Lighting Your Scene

As storytellers, we believe in applying what we have learned, and today we're going to be doing something a bit different. We're going to be demonstrating a lighting setup for you. In the past, we have talked at length on this channel about the writing process, and today we're going to show you how to light a particular scene. If you watched last month's writing exercise, then you'll recognize the setup. However, when we did it then, we were more concerned with the writing than the lighting, so we're going to go back to that setup and see what we can do differently.
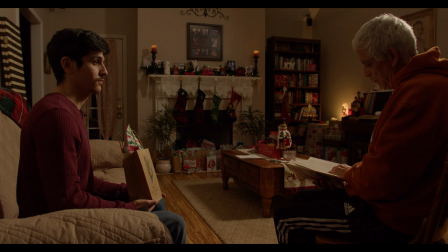In the previous shot, we had it, but we wanted to make it just a bit more refined.
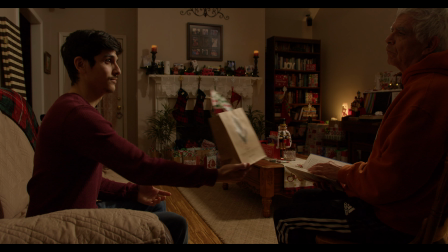As far as control goes, we were good. But what we wanted to do was add another light in the window back there.
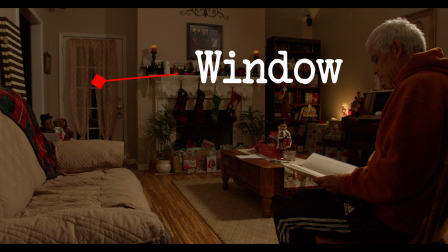So what we're going to do is show you what we did and how it affects the image. If you watch lighting videos, then you know that you start with your main source, or your key light. This is the source of light that is hitting your subjects.
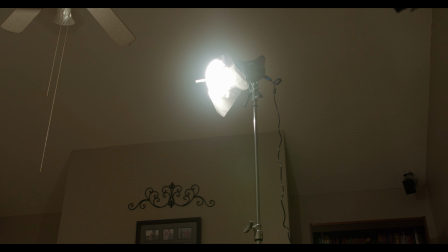And for this, we hoisted a small rig 120B up on a C-stand and put some diffusion on it.
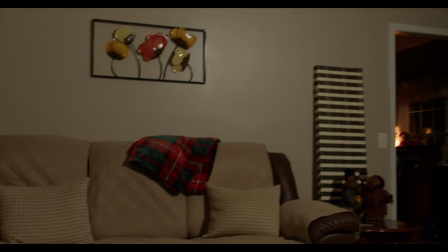Now the diffusion we used was a bit stronger than we needed, so we had to push the light to 100% intensity.
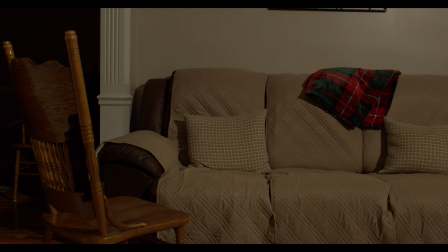This light we set at 5600 Kelvin because we wanted to have good contrast later on when we put our fake sunlight in that window.
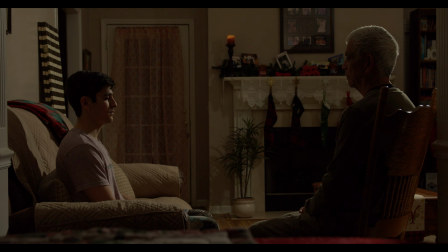And once we turned this light on, it was looking good for our subjects, but we were having a problem with our background. When we are giving our subjects a direct light, they're going to be brighter than our background.
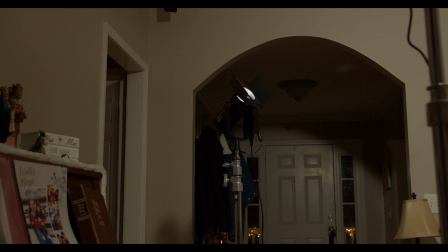So to make this problem not so evident, we set up an aperture 60D and pointed it into the ceiling.
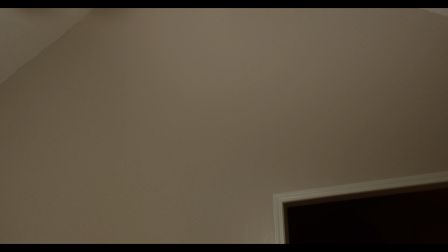This gave us just enough light to fill in our background, and it's just enough to pass as some practical lighting coming from a fixture off to the right. With our lights now hitting our subjects and hitting our background to fill in the space, we still have a lack of depth within the frame. Our two subjects are on the same plane relative to the camera, so they're not adding any depth to the frame. And the background is starting to meld into one pattern. So what we've decided to do is throw another light outside in order to simulate sunlight.
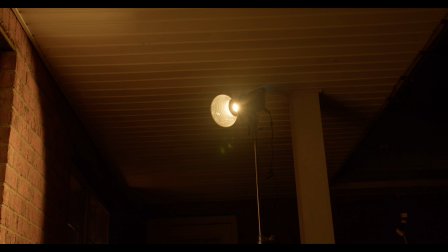So we put another small rig 120B on a C-stand outside on the porch and pointed it into the window. Now the main reason we set our inside lights to 5600 Kelvin was because we wanted to contrast with this fake sunlight.
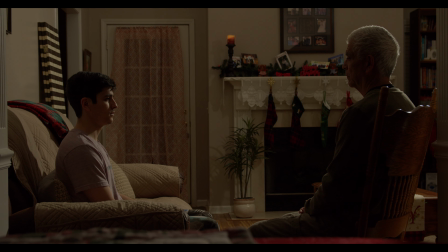So out here we put our light to 2700 Kelvin as we want to mimic the warmer tones of the sun when it's golden hour. And now there is the depth to our frame that we wanted. Now there is something in the background to break up those grays and darker tones, and that draws the eye, but not for too long. This shot is almost there. However, if you look at our subjects, we are looking into the dark side of them, which is something that's okay. However, we do need to bring up the side of them that we can see. So for this, we have the aperture MC, and we've put it just off frame left, pointed at our subjects. And with that, we have done enough. Of course, if we had more equipment from, say, Aperture or Small Rig or any other lighting company, we could do even more. But we have exhausted all of our lights, and we feel happy with the frame that we were able to produce. And as always, keep making movies.